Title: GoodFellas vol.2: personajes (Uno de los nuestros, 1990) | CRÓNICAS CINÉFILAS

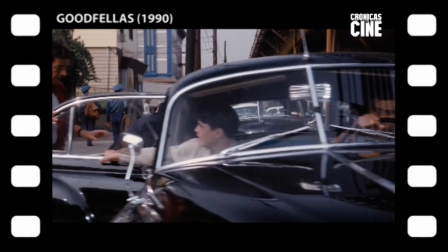[0:07]
Las consecuencias del primer acto de Henry como mafioso, violencia y amenazas a un pobre funcionario que solo hacía su trabajo.
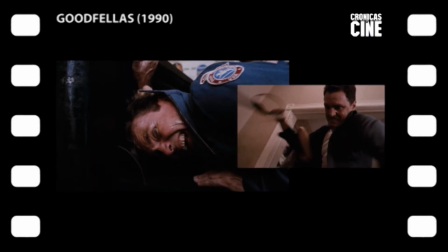[0:14]
Y congela el plano lo mismo que con el padre de Henry un minuto antes para relacionar la furia paterna con el terror del cartero.
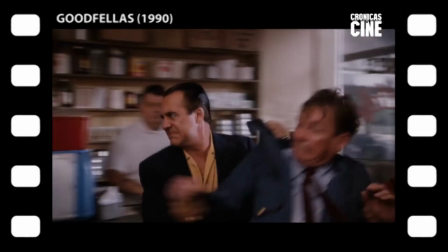[0:20]
Dos caras de la misma moneda, la frustración y la indefensión del mundo real. La primera acción de Henry como verdadero gángster,
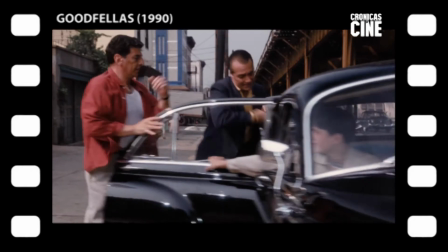[0:27]
simbólicamente una venganza contra el padre por persona interpuesta, es también su primera acción con impacto real en el mundo.
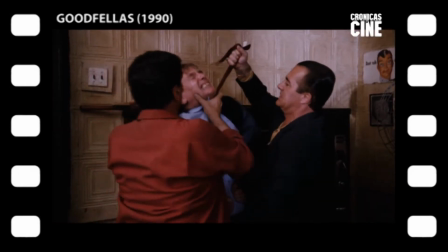[0:34]
Ya no llegan más cartas, ni del colegio ni de nadie, y si un niño puede avasallar a los Estados Unidos y hacer que desaparezcan de su buzón, ¿cómo va ese niño a creer en el gobierno?
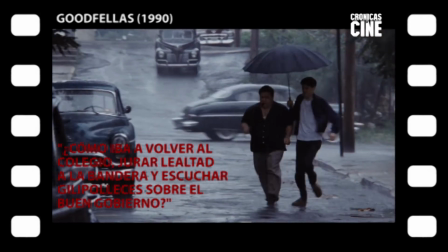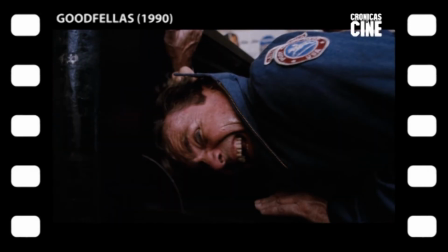[0:48]
Tras la cortina de Oz, el mundo real era un ejército de hombres pequeños, amenazables y corruptibles.
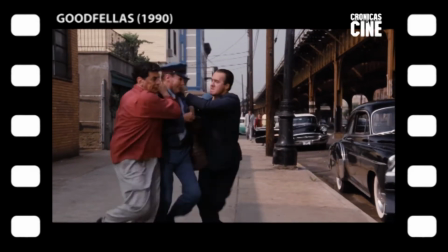[0:53]
La mitificación del mundo gángster viene de la mano de la desmitificación del mundo real.
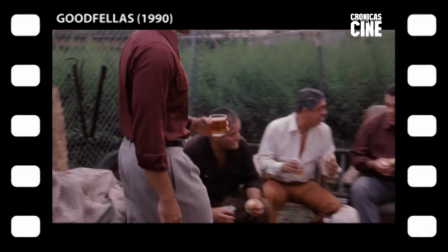[0:58]
Y Henry ya es de la familia, inevitablemente llegamos a la primera comida de familia.
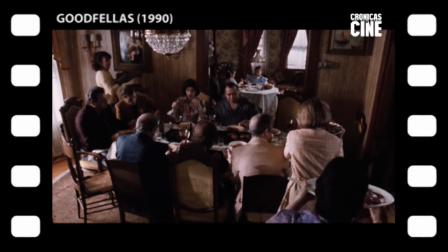[1:04]
Veremos muchas de estas que Henry usa invariablemente para contarnos en off algún aspecto del mundo de los gangsters.
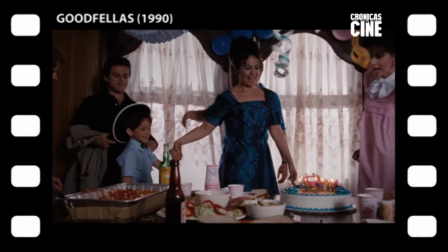[1:10]
Sus reglas, sus rasgos, sus modas, en definitiva todo lo que les conforma como tribu.
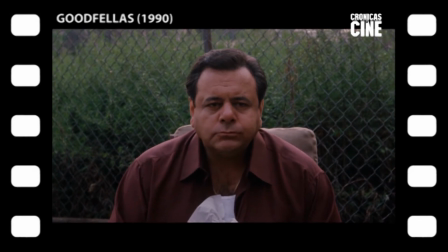[1:15]
En este primer caso describe la manera de trabajar de Pauli, el patriarca,
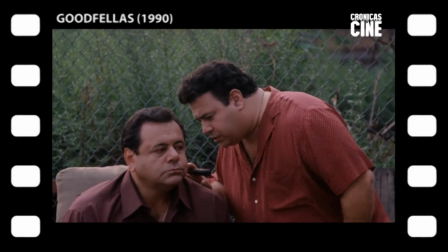[1:19]
y nos cuenta que Pauli es una especie de policía de mafiosos reforzando una idea que veremos mil veces repetida,
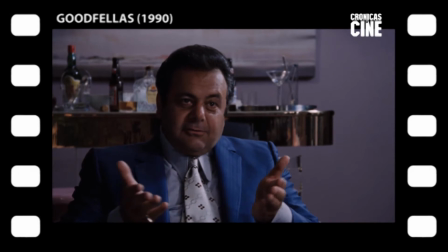[1:25]
la de sociedad paralela con todas las instituciones necesarias.
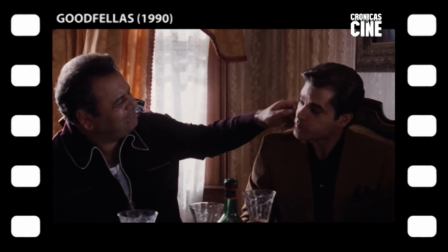[1:31]
En contraposición con la familia natural, la mafia es la familia elegida y Pauly es su figura paterna.
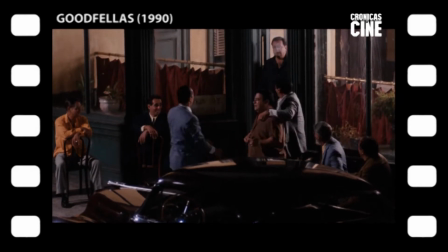[1:36]
Se nos presenta distante y silencioso como un Zeus en las alturas.
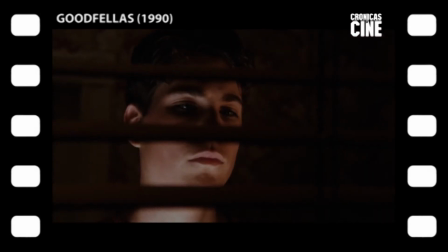[1:40]
Uno de los nuestros es una historia de desmitificación y como tal su protagonista irá superando fases con respecto al mundo de los gángsters.
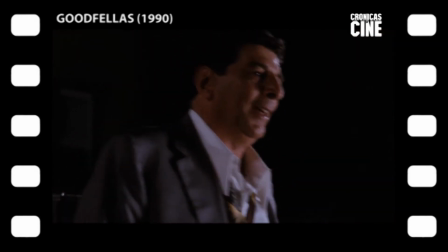[1:47]
Al principio los vemos como una mitología habitada por dioses, italianos puros, semidioses,
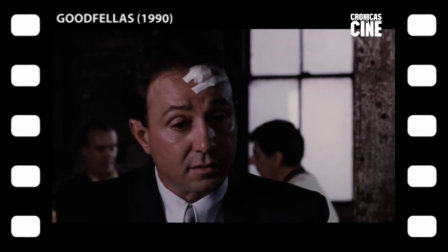[1:53]
italianos mixtos y humanos que por voluntad o azar interactúan con los dioses para acabar inevitablemente mal.
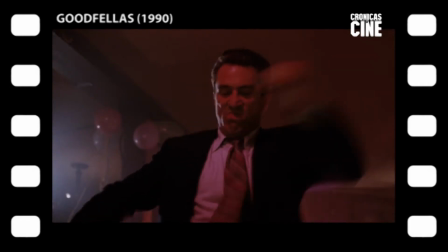[1:59]
A medida que Henry va ascendiendo en el escalafón, los mitos van cayendo y somos testigos de las bajas pasiones de las que todos ellos son esclavos,
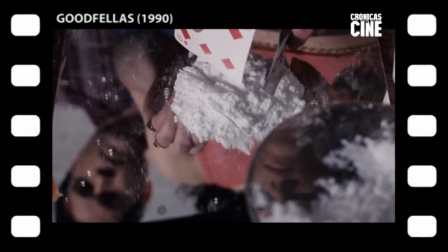[2:07]
tanto más cuanto mayor sea su poder.
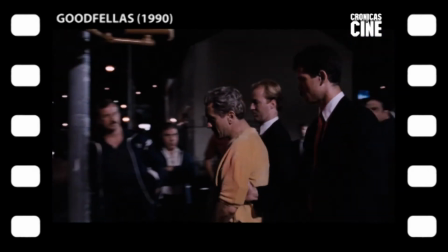[2:10]
Cuando llega la caída, la desmitificación es completa y no vemos ningún crepúsculo de los dioses, sino más bien la detención de un atajo de cutres.
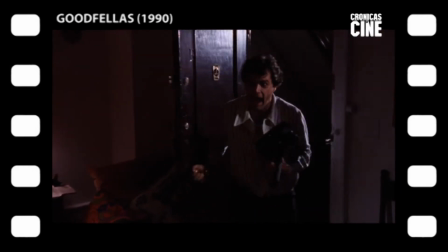[2:18]
La ausencia de grandeza es rasgo fundamental en este desfile de dioses pasionales y radicalmente falibles.
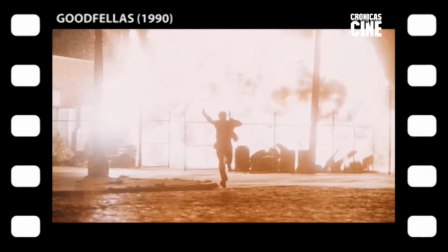[2:27]
Con el primer acto de violencia de Henry llegamos a un plano inolvidable. Un encuadre perfecto, un off perfecto, un congelado perfecto.
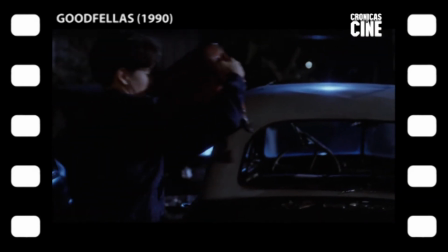[2:35]
El primer acto de violencia es todavía y solamente contra la propiedad privada,
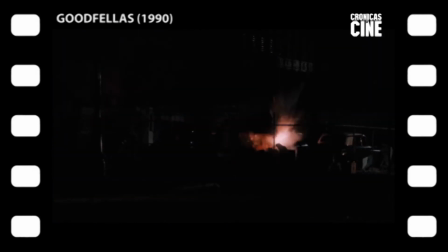[2:40]
pero a través de la mirada inconfundiblemente católica de Scorsese el paso ya se ha dado y lo
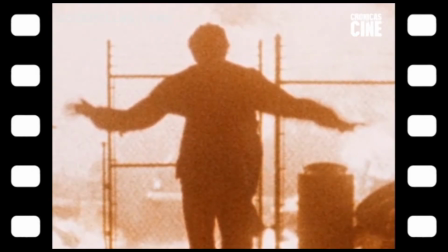[2:45]
que vemos aquí es obviamente a Henry a punto de ser engullido por las llamas de la condenación.
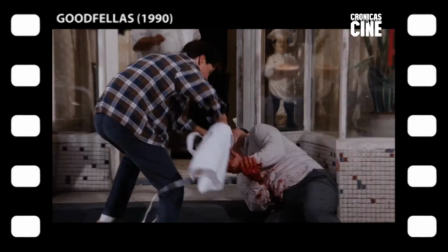[2:50]
En la siguiente secuencia se da una clave fundamental que se mantiene durante toda la película y es que Henry no tiene gusto o predisposición por la violencia.
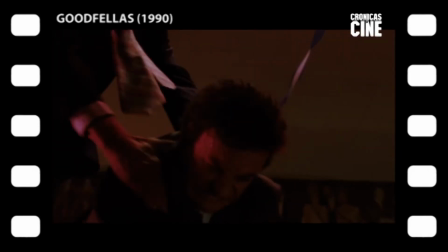[2:59]
Más adelante desarrollaremos mejor la escala moral de los personajes. En este momento Taddy deja clara la naturaleza subversiva del mundo de la mafia.
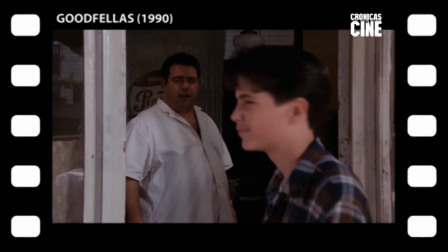[3:07]
El buen fondo que demuestra Henry le gana una reprimenda. En el mundo de los gángsters ninguna buena acción queda sin castigo.
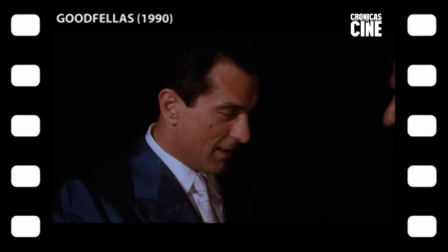[3:16]
Scorsese ya había desechado a Robert De Niro como Henry Hill por ser demasiado viejo para el papel.
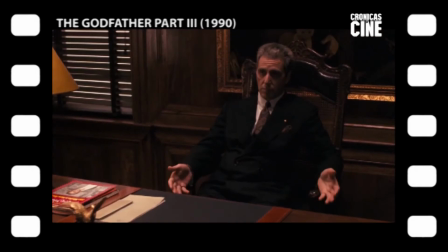[3:21]
Para el personaje de Jimmy Conway el estudio quería una gran estrella, Al Pacino lo rechazó y el estudio cortejaba a un John Malkovich en la cresta de la ola.
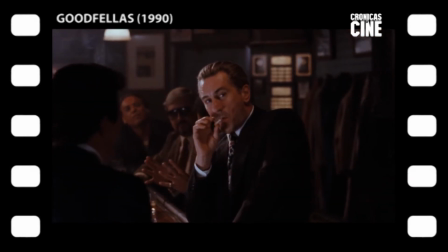[3:30]
Sin embargo, a De Niro le habían picado las ganas de hacer la peli.
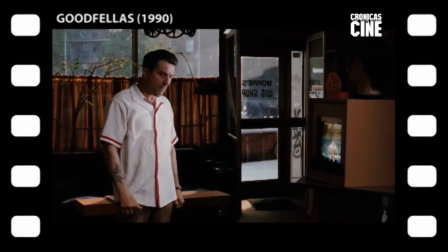[3:34]
Se puso a leer el libro de Pileggi y no tardó en llegar a la conclusión de que podía hacer perfectamente al más veterano amigo de Henry Hill.
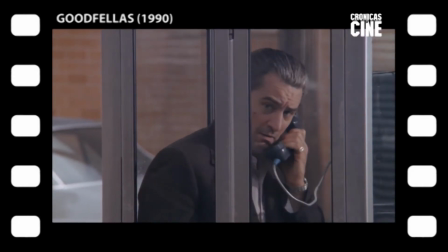[3:41]
En mitad de la noche llamó a Scorsese y así, en un abrir y cerrar de ojos, empezaron a trabajar el personaje.
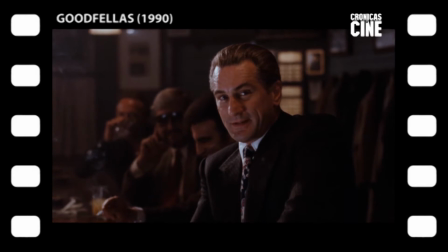[3:46]
Eso es status. Sucesivas revisiones de uno de los nuestros me han convencido de que en esta peli de villanos el peor de ellos es Jimmy Conway.
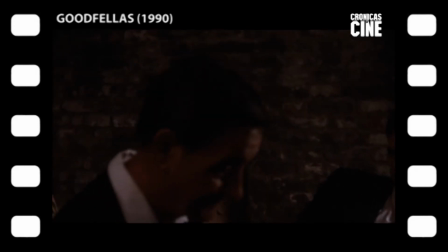[3:54]
Su arco de personaje no es tanto un recorrido propio como la visión que Henry tiene de él.
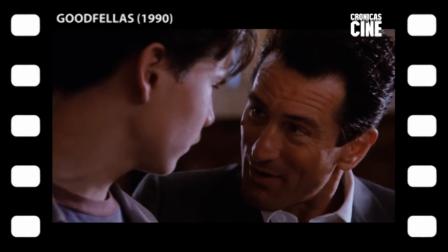[4:00]
De hecho, el recorrido personal de Henry está marcado por de qué lado está con respecto a la pistola de Jimmy Conway.
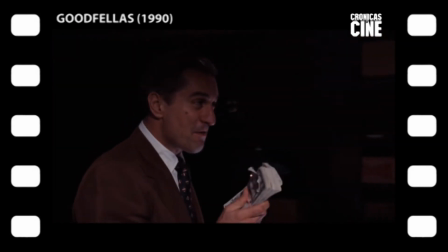[4:06]
Cuando ambos matan juntos, Jimmy Conway es un gran tipo. Cuando Jimmy mata a sus amigos, Jimmy Conway es peligroso, pero solo con los demás.